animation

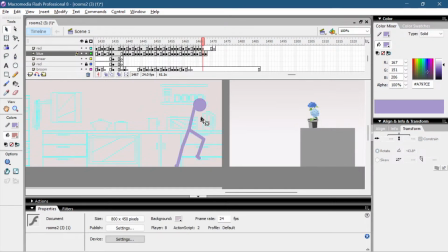2820s
Purple guy is lagging a bit. Like his brain is not functioning. He sees him go down, but he does the hit anyway. That's what a lot of people do in the animation. I'm gonna use it too.
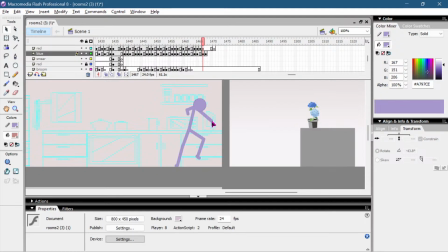2837s
Like only nerds will notice that he could have attacked him down here instead of missing the attack.
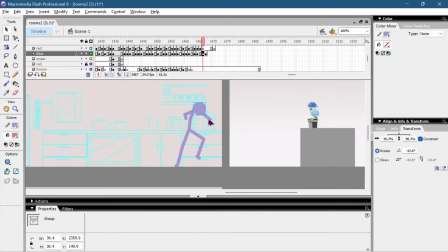2856s
What is going on? I didn't want to select those. I make his head like straight up, like above the arms, not inside the arms. So then it looks like he's looking to the front and not down.
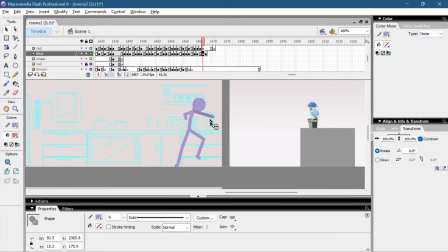Head positioning is also really important, especially for character acting for stick figures.
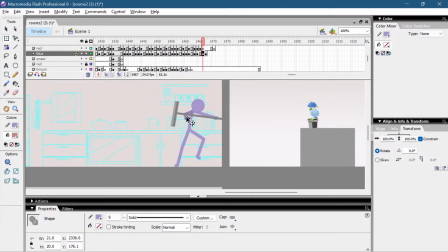So this leg can be more stretched. Show his foot, obviously.
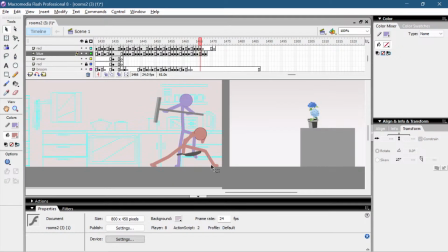2907s
Make this foot go up because he's moving the leg down. Then now we can put the head down. Now he notices the guys behind him.
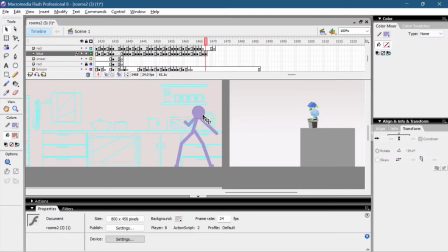2927s
Maybe even like this. A copy.
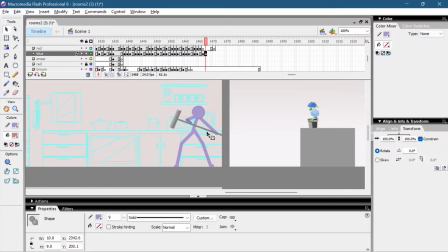Maybe we keep the broom up here.
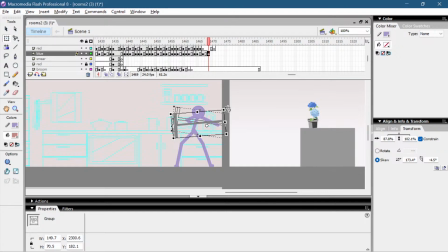2961s
So it looks like the impact would have been heavy. Because he smashes the broom into the wall like this.
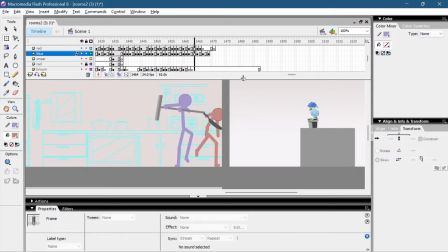Okay. Let's fix this.
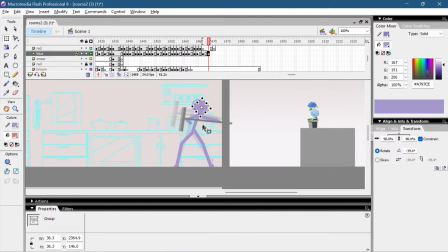Here I'm using onion skin to fix the head position.
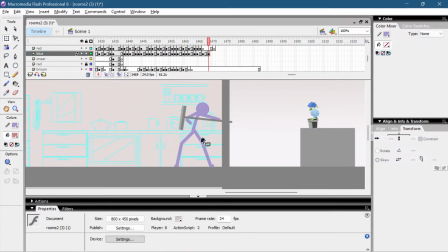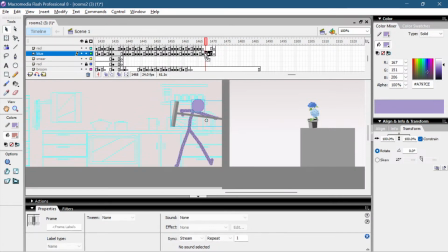3034s
Could use one more in between. I have the time to sync it up.
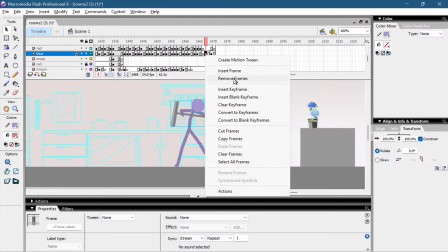3047s
frame before the hit is a single frame. Oh wait, this is the hit. Then add even more in betweens.
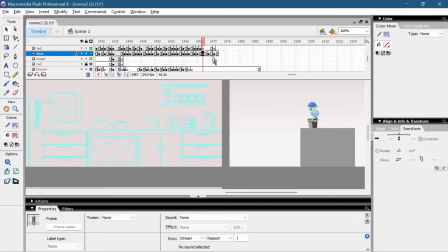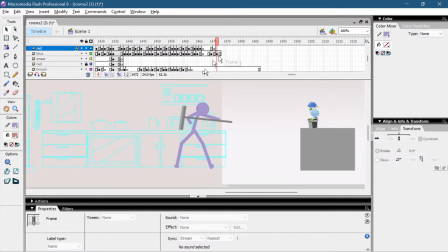3065s
Actually, I don't like this. Move it out the wall.